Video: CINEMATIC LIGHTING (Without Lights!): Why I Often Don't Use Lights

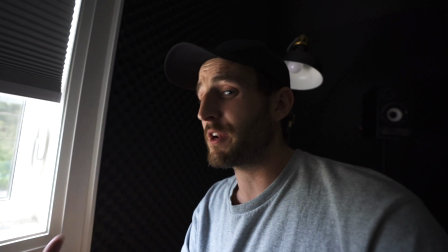[4:10]
You're getting a bit of rim lighting. It's a lot more dynamic and interesting for an interview than if we went over to old flat face right here. Which the irony is, all the videos I see on lighting for tutorials for videos and YouTubers, they tell you to do this flat lighting, which I guess is kind of complimentary and is cool if you're doing a makeup tutorial, but if you're shooting a documentary, there is so many more interesting ways that you could light a human face than just flat lighting.
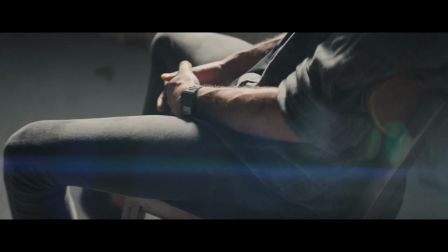[4:35]
If you're trying to do something cinematic, you want wrap. You want that light to fall off their face, and you want to get a bit of shadow.
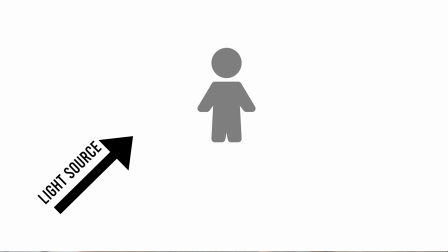[4:42]
So I like placing my person usually at about a 45-degree angle towards the light. and then I'll put my camera on the opposite side,
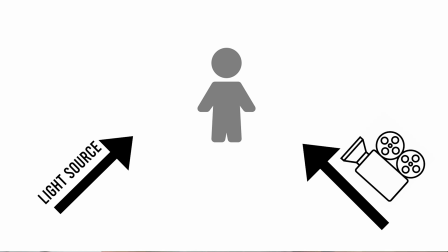[4:50]
almost the same angle as the light would be hitting their face, just on the opposite side. And there's many different places that you can place your camera.
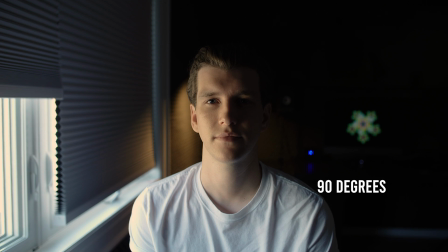[4:56]
Here is the camera 90 degrees straight on to the person. You'll see there's a lot of shadow fall off on the one side of their face. This is very dramatic. It's not the best for interviews, but it is, like I said, it is dramatic, so it can be used in your short films if you want to show someone who might be in conflict or just have a really dramatic lighting.
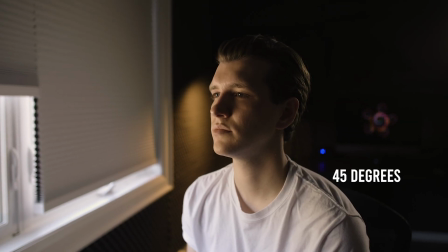[5:16]
45-degree angle, like I said, is typically the most complimentary. It's still slightly dramatic, but not overly dramatic.
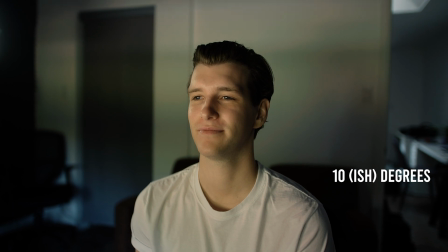[5:22]
It's typically where I'll place my subject. And here you can see I'm placing my subject now at like 10 to 20 degrees angle from the window. But if you shoot the person straight on with the window, you're getting flat lighting.
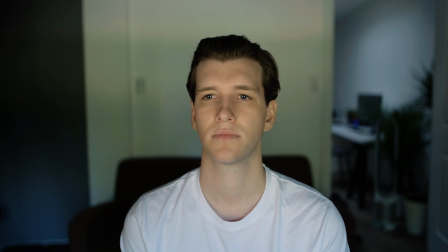[5:35]
And like I said, this is probably the least interesting way to shoot them, unless you have a lot of fall off on the background and you're able to bring in what we call as a negative fill, some shadow on the side of the face. Shadows are your friends. Don't be afraid of them. So there's many different ways you can shoot with the window, but typically I like getting the person very close to the window,
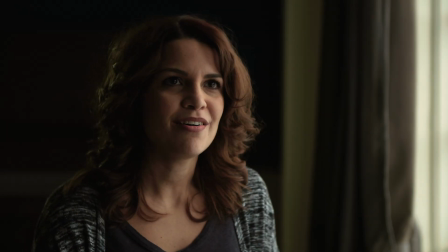[5:55]
because the closer you are to a light source, the softer it will be. So I get them close to the window. And if I'm doing an interview, I want the interviewer to be right up against the wall so that the person is nice and close to the window,
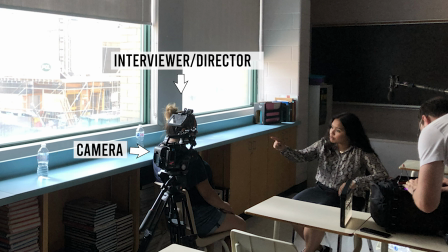[6:06]
and I get the rest of the room in the background and try to get as much deep space behind them so there's enough fall off.
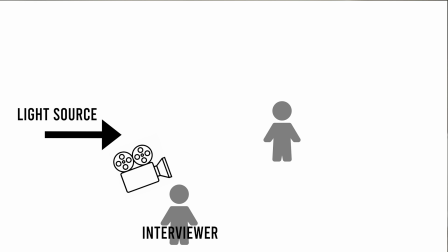[6:11]
Now, the biggest mistake that people do is they'll put their camera right on the side of the window and they'll put their interviewing subject out in the middle of
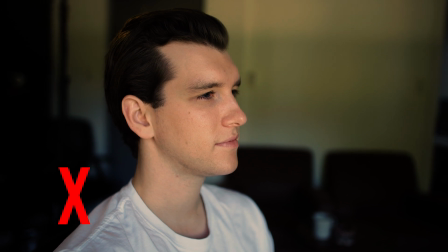[6:19]
the room, because this probably feels more natural, but it's a mistake. Keep your interviewer on the side where the light's coming so that you can put the camera on the opposite side and shoot towards the light. When window lighting is so great because it's this giant source of light. Recreate a giant source of light like that is expensive. You need a film crew who's going to set up silk screens and pound a big HMI through that light, but a window is already this giant source and it's free.
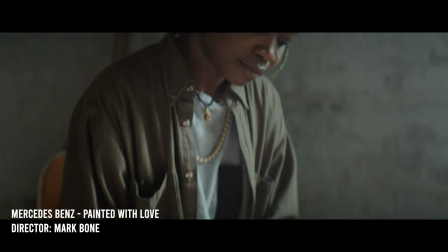[6:46]
It's great. It's really great to use.
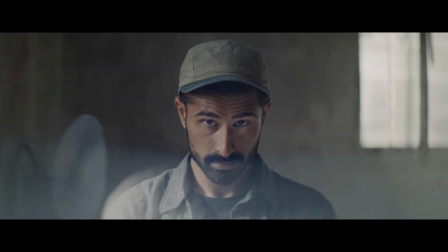[6:49]
I will have a whole truck of lights, and sometimes I'll just end up using a window instead because it's already this giant soft source. Also, bonus tip, if you're shooting window lighting, you're working with the sun and there's clouds that will come by and the lighting will change. So get a variable ND filter so that you don't have to be touching your f-stop. You can be making slight adjustments if the light is fluctuating. My number 3 tip is shape the light.
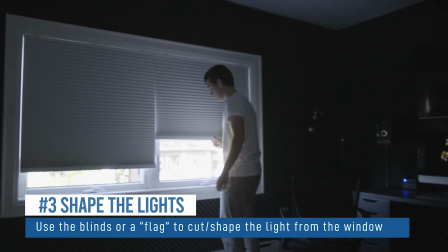[7:12]
Play with the light, have some fun with it, move the screens up and down, try some different things. You can see this interview that we just did for our Sri Lanka film.
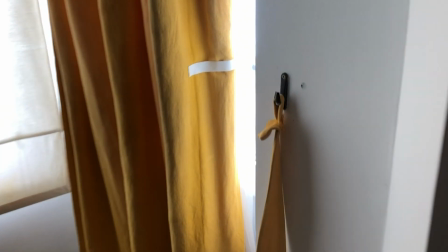[7:21]
I actually just taped a little sliver of the light coming through the window, and it was the perfect amount for my subject's face.
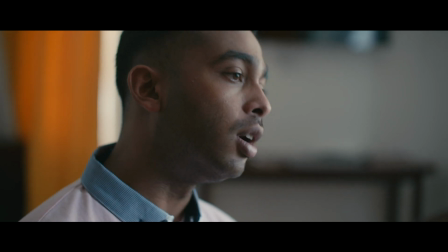[7:28]
So play with the light, try different sides of the blinds, bring diffusion out, put it on the window, hang a shower curtain. You know, the more layers of diffusion you can put, the softer the light will be, so play with the window.
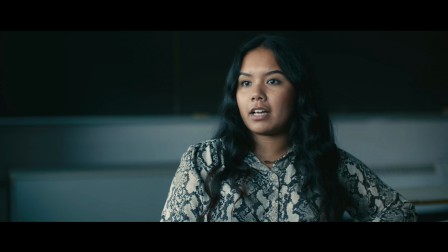[7:39]
Here's another interview that I did in a school, and you can see here we had 3 windows to work with.
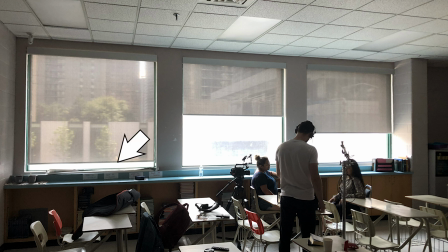[7:45]
So I closed the blind down on the far window on the left just to bring a little less light into the room. And then the middle window, I only brought it down halfway because it created a big soft box for my subject.
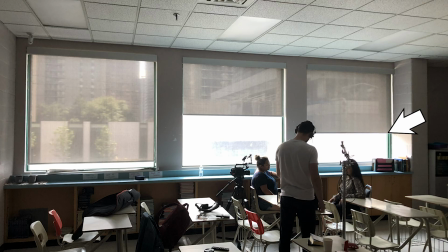[7:57]
And then the far back window here on the right, I just closed it down almost all the way so that there was less light on the background so that my subject stood out. So shape the light, have fun with it. And again, it doesn't have to be expensive. Bring a shower curtain, get diffusion. Don't feel like you just have to work with a bright light that's coming through the window.